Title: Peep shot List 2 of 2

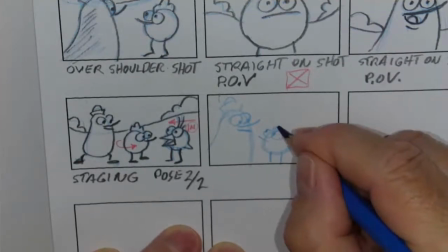961s
looking up at quack we can have our background here
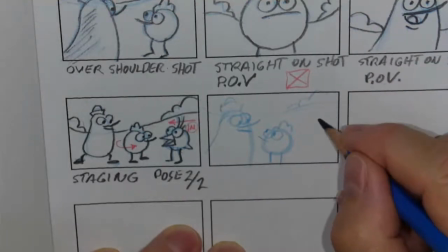969s
with the characters here but what we can do is we can have chirp come in from way in the background so
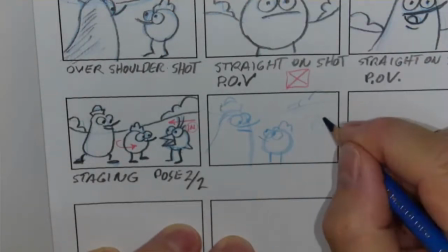976s
it'll be a fair bit smaller now and then he can walk up in perspective so you know that ends up being more
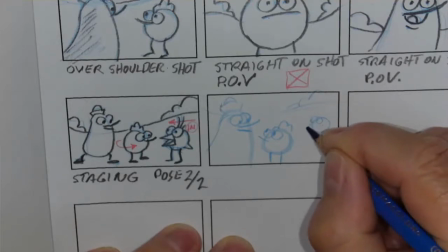984s
complex animation so if you're working on a limited budget you can do this method of having come straight in from
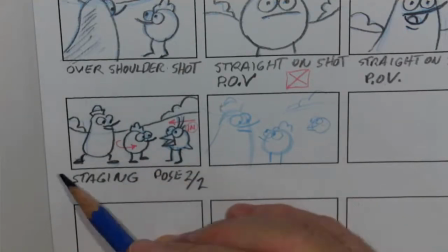993s
the side and keep everybody on the same plane or get a bigger
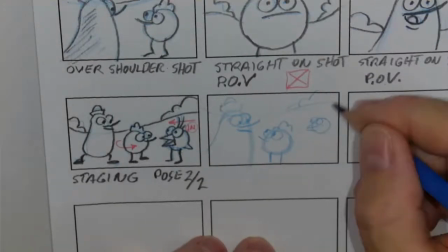997s
budget and you can work with perspective and such this could be a
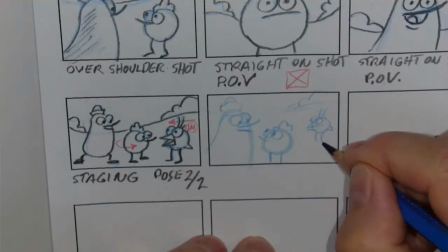1003s
good alternative to get some perspective going on and here we could show that uh chirp is
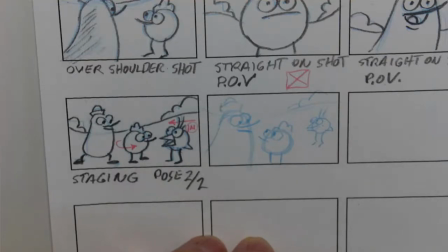1010s
hopping into the scene because uh we kind of will notice watching episodes that
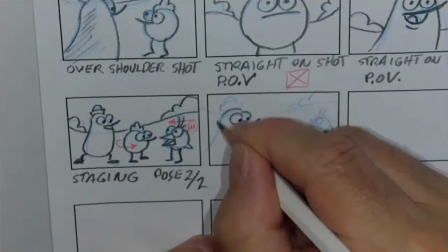1021s
people do more of a walk chirp does more of a hop and quack
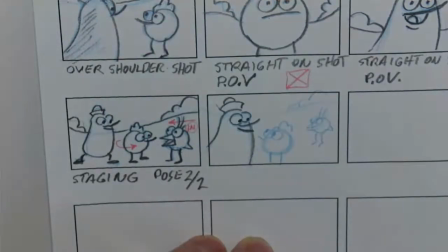1030s
here has quite the waddle so it really helps distinguish the characters having different characteristics
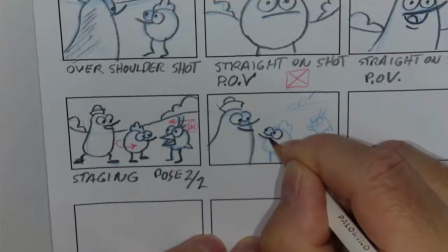1038s
personalities in even their motion and how they get around there
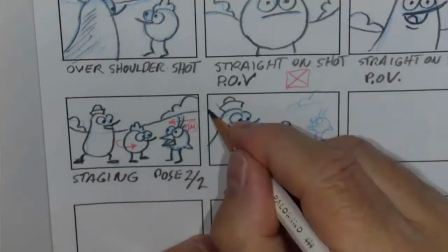1047s
we go so trying to get him on model as I can and
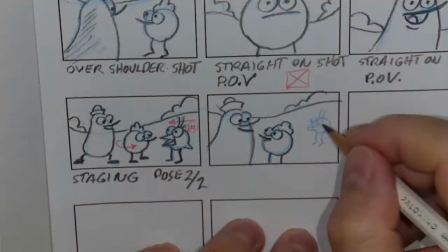1054s
again these are thumbnails this is just to get those
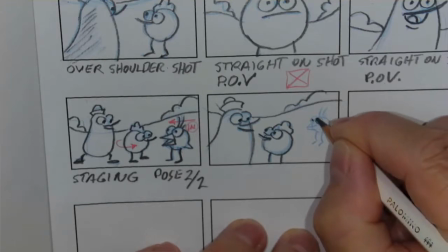1060s
notes be using the big panels to for more detail but because these are just shot sort of descriptions here I decided and not to have a number of pages trying to
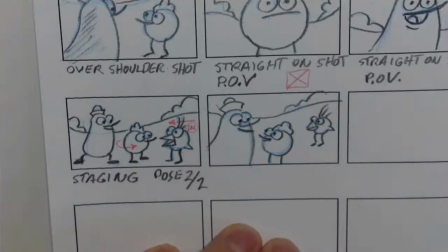1077s
get them all in one page to show get our points across or to make our notes so
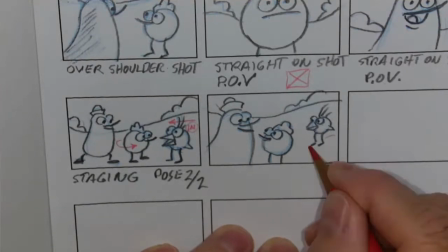1082s
here we go now we can make our note here of
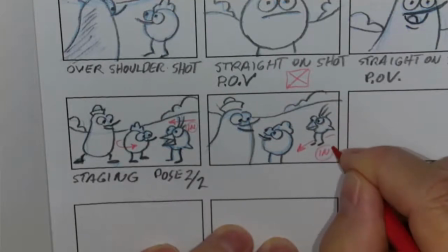1087s
an arrow that he comes into the shot okay so different compositions
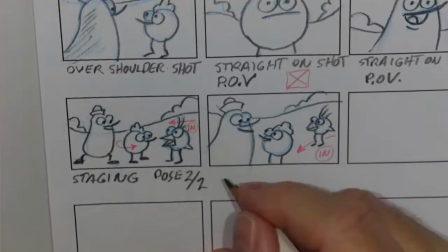1093s
so it's a different staging so it's still staging and
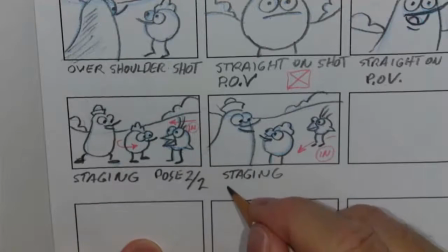1100s
again we don't have to label our panels that way but i'm just describing what our shots are and what it is it's an alternative and what we've been talking about in a lot of these shots
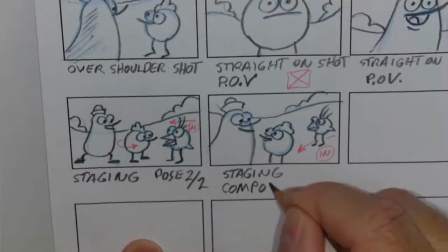1108s
is composition we want to be aware of
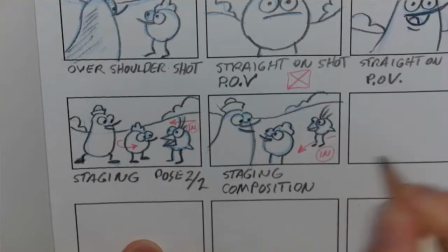1113s
the placement in relationship to each other but also in
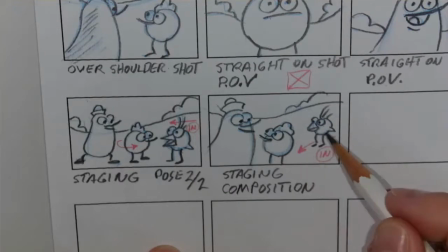1118s
the distance each of the characters are from the camera so they're closer
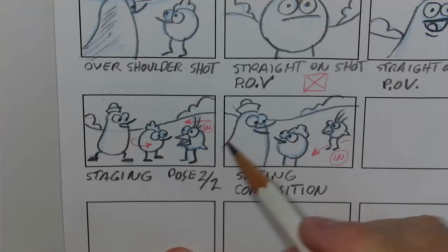1123s
he's farther away and this one they're all kind of the same distance from the camera so it's making
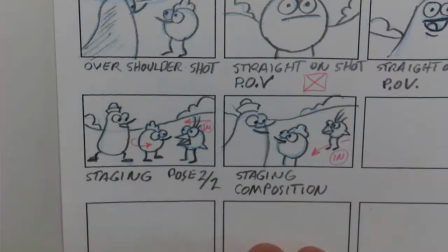1127s
some interesting uh composition by how you group
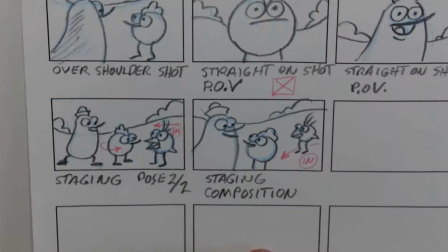1132s
characters and the position the space in between them so one of the things so
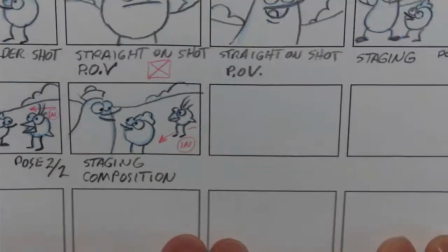1137s
we've seen a number of good shots i'm going to go over and show a couple of bad shots and i'm doing this because i see those a lot in
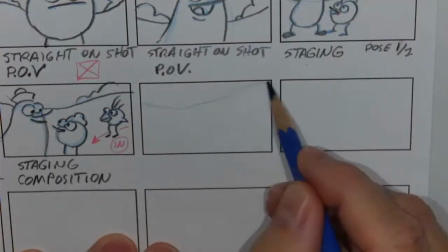1146s
first people uh first time storyboarding and you know there's lots of things to think about when you're storyboarding
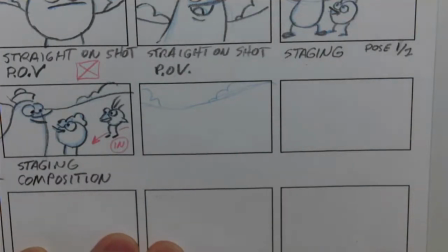1157s
and composition is one of the things that kind of doesn't work so
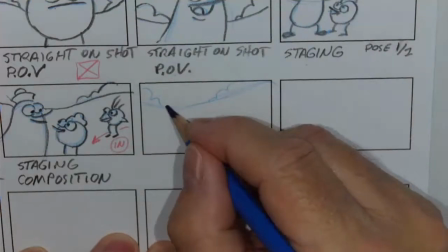1162s
for example if i have peep
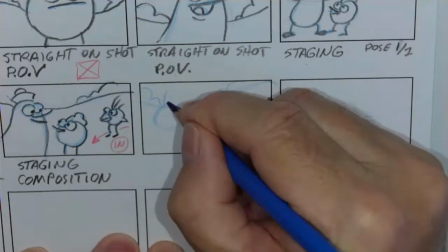1167s
Or, I'm sorry, chirp on this side.
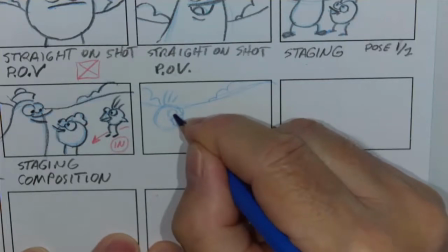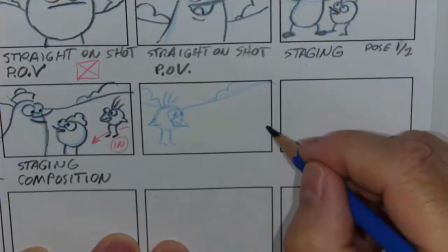1179s
And then, if I have peep
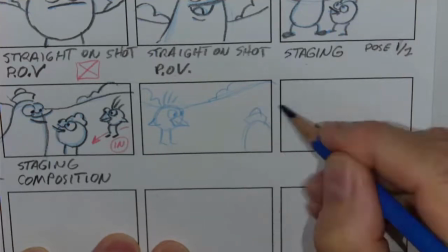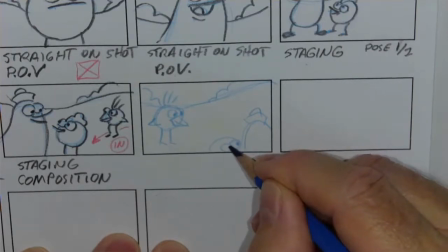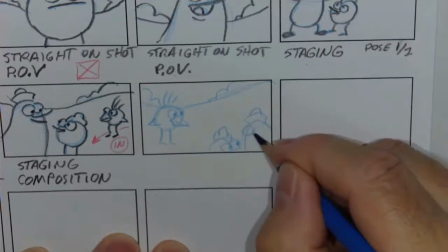1195s
and quack, way down here in the corner.
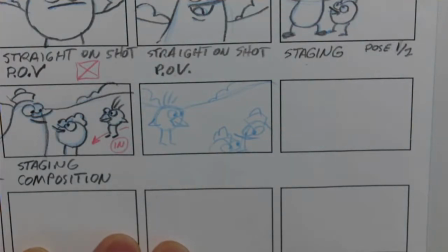1201s
That makes for a very awkward composition. They look like they're an accident.
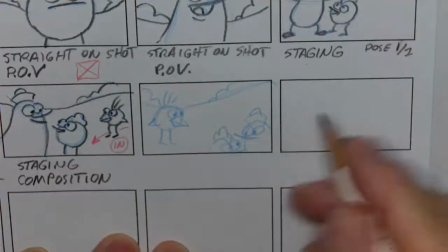1207s
They fell off the screen.